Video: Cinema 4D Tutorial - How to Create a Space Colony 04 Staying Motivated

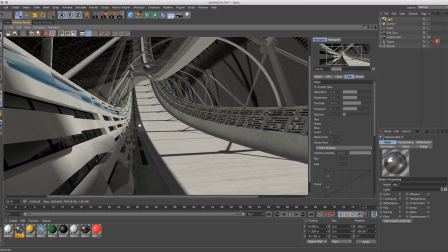(58:16)
Let's try that. Transparency. What are we at with that? Let's go to 95.
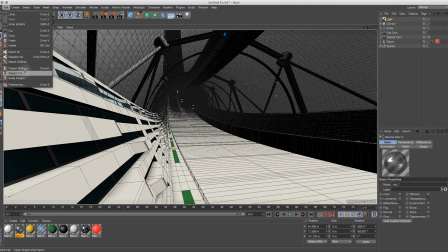I'm going to reduce that a little bit as well. Let's go for a render. In fact, we'll render this to the picture viewer.
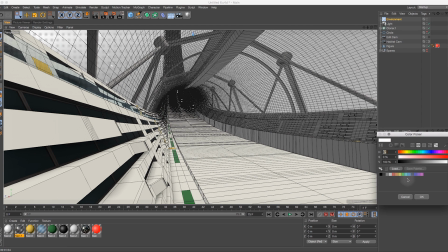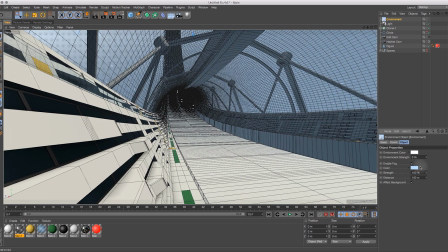Okay, that's looking quite nice. I think probably I need to add in another light.
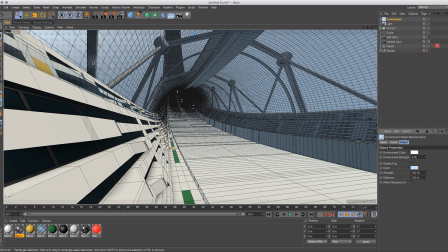(59:11)
Although the obviously we're in space, the only one light source is the sun. So any other light would typically just simply be by, as we've got here, bounced light reflections.
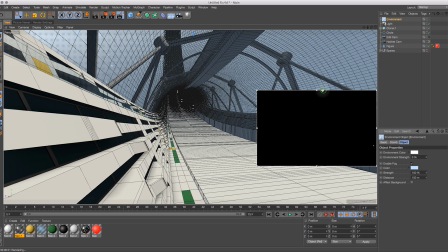(59:25)
I think I don't know whether I shall actually have it in the scene or not, but potentially the Earth is somewhere up here.
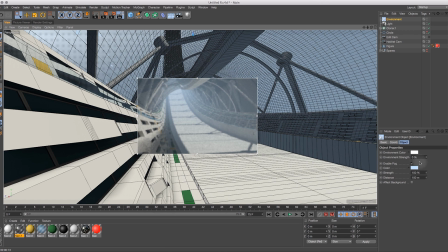(59:36)
So certainly there'll be a blue bounce of light coming from that into here.
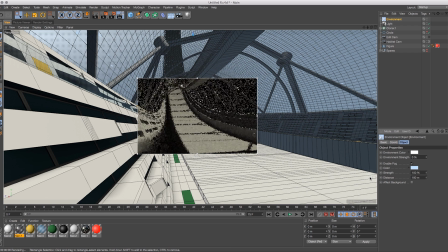(59:41)
So I may well just add in a blue light to just fill out these shadows and make them look a little bit cooler.
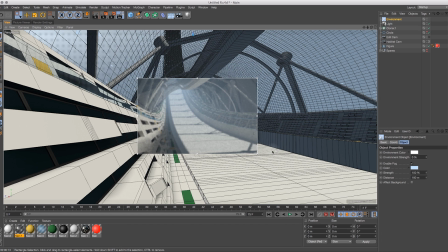(59:47)
And
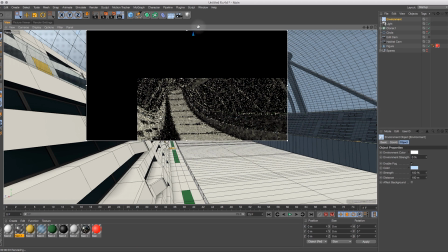(59:52)
also what this needs obviously is atmosphere. It's going to need, given the distance that we're looking at,
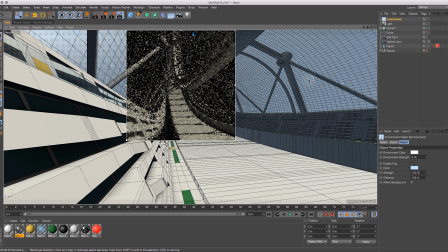(60:00)
and that this is going to have a landscape in it and trees and such like, there will be obviously an oxygen rich atmosphere in here. So I need to add that into the scene. Now I won't, yes I will, I'll do that now.
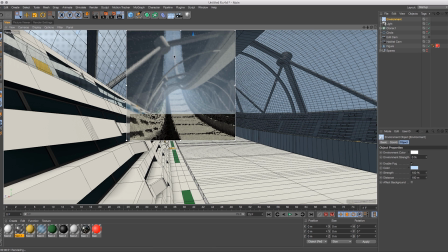(60:16)
There's two ways of doing this. One of them is obvious, and that will be to add
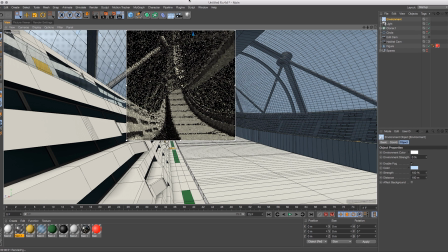create environment object. Sorry, there we go.
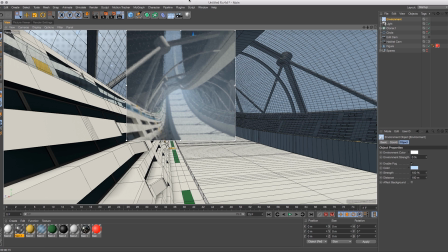(60:37)
Now with this, I can turn on fog, and I would be inclined to give it a little bit of a blue tinge.
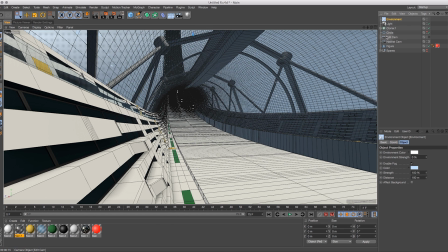(60:47)
Over that way, up to that kind of level.
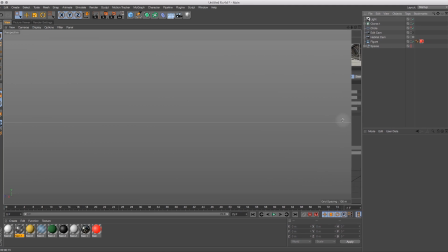(60:53)
Some more.
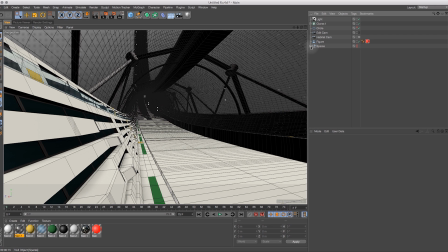Maybe a little bit strong. Strength fine at 100. Now, if I leave effect background on,
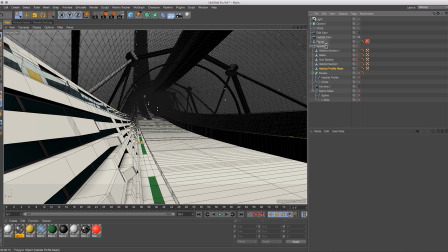(61:09)
then it's going to currently the black background is going to be turned to this pale blue color, which obviously is going to be unrealistic.
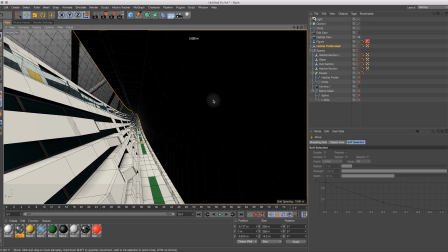(61:18)
So I'm going to turn that off. I'm going to set the distance. I'm going to take a guess at this. I think let's go for maybe 150.
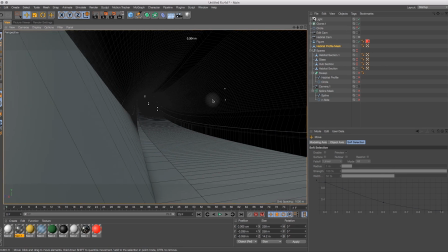(61:26)
And I'm just going to do a interactive render region, or render.
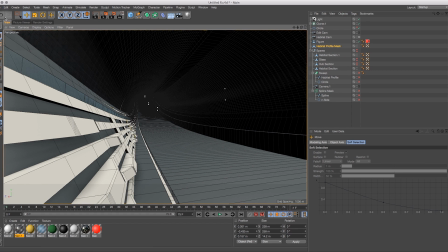(61:33)
Place that there.
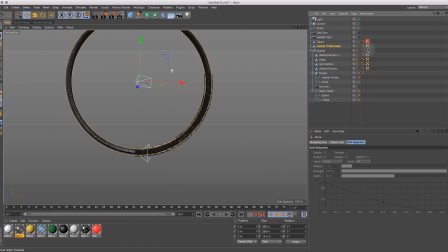(61:38)
That's quite nice. Maybe it's a little bit strong. Let's try 180.
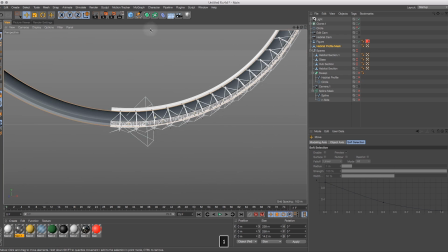(61:46)
That's pretty cool. Now, this is all fine. And looks great actually.
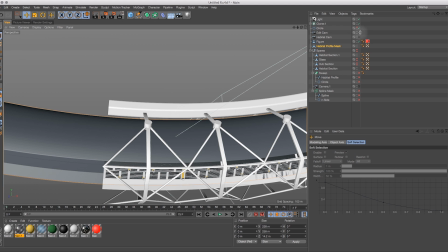(61:52)
It gives a good sense of depth. But the problem is that if I move that up here,